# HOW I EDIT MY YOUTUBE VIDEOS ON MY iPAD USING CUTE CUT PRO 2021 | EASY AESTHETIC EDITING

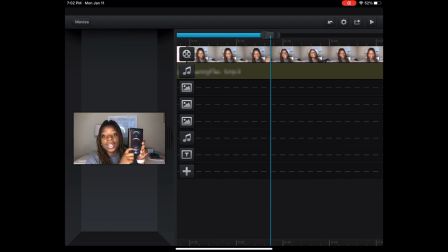12:19 And then I am going to add my color correction, not color correction, really just like kind of like a preset to the video,
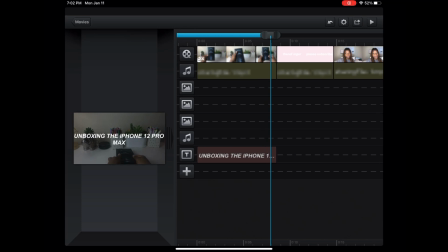12:27 just so that the video is a little brighter, the colors are a bit more saturated. So I'm going to double click on that,
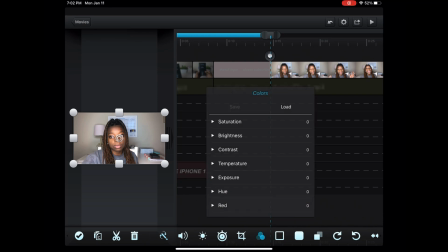12:34 and then I'm going to click these like 3 circles here, and then you can actually edit the saturation and brightness and contrast, temperature, exposure, hue, red, green, and blue on your videos. And then once you have it edited the way you like, you can actually hit save.
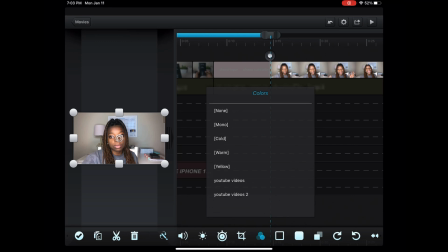12:49 And then if you click the load tab, you can actually see everything that you've saved. So I have YouTube videos too, which I have the saturation at 30, the temperature at 21, the red at 2, the green at -1.
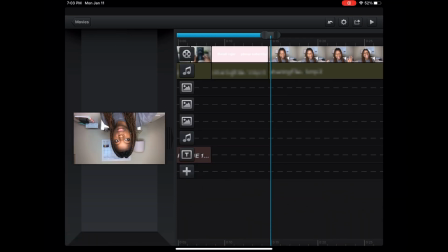13:03 And I'm gonna hit the check mark. And as y'all can see, my video is definitely the colors are definitely a lot more saturated.
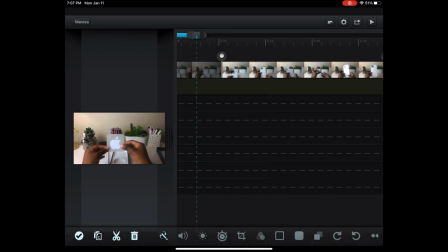13:10 So I'm going to do this for every one of my clips. So sometimes I notice that I may accidentally have added an extra clip or a blooper. So I just like this clip, for example, I just double tap on it and then I delete it, just like that.
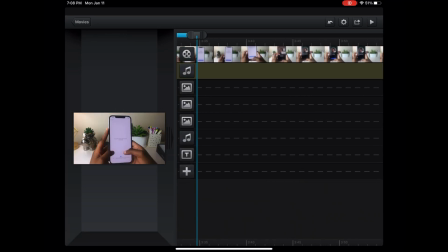13:26 Although the downside to that is that it does kind of readjust the text and like all the other tracks.
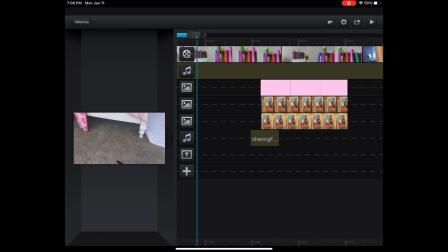13:34 So like as you guys can see, the photos I had added were moved over.
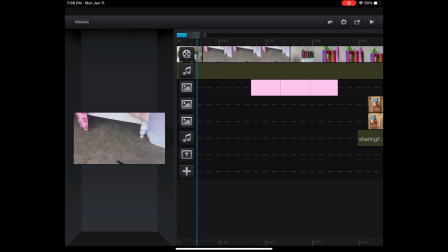13:39 So I now need to like relocate them back to where they were.
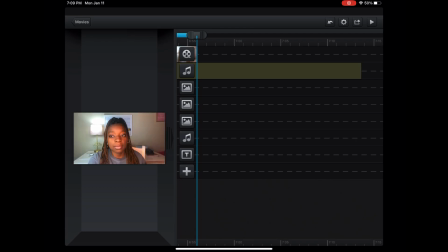13:43 So I am going to go ahead and delete the excess music as well, just like that.
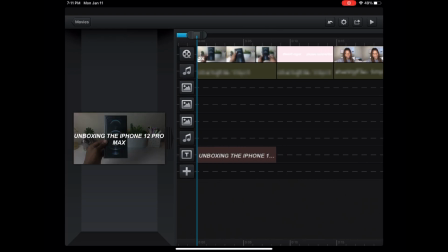13:51 So now I'm just like previewing my video and seeing if there's any other little tweaks that I need to make. So I did notice that the transition from the preview to the intro is a bit abrupt. Like if y'all listen.
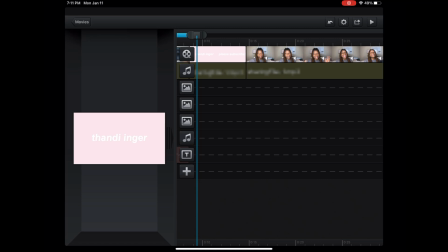14:10 So the music at the beginning with the preview is very quiet and then suddenly just hops right into the intro.
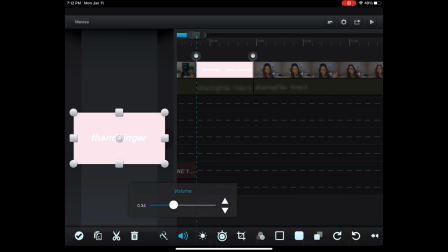14:16 So I'm going to double tap on the intro and I'm going to lower the volume a little bit just so that
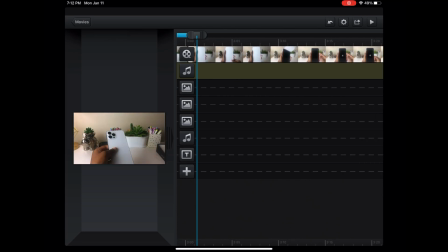14:24 it doesn't kind of like startle the viewer. Okay, so from what I can tell, this video is actually ready.
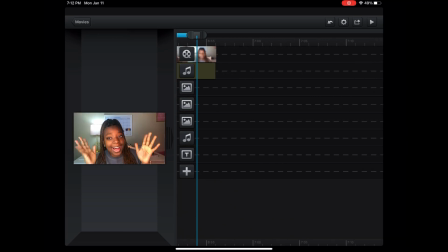14:32 I think I am done with it, which is super exciting. But yeah, that's it.
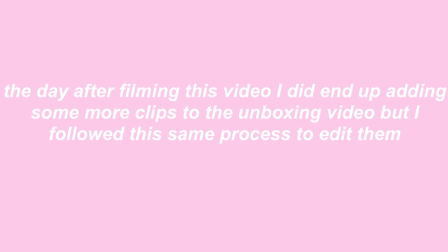So from here, I will export the video to my camera roll and then I'll upload it straight to YouTube. unfortunately, you guys, that is the end of today's video. I really hope you all enjoyed me taking y'all through my editing process. I love to keep my editing cute but simple. And I hope this video was helpful. If you enjoyed today's video, please don't forget to like, share, comment, and subscribe. And I'll see you guys again next week. Bye!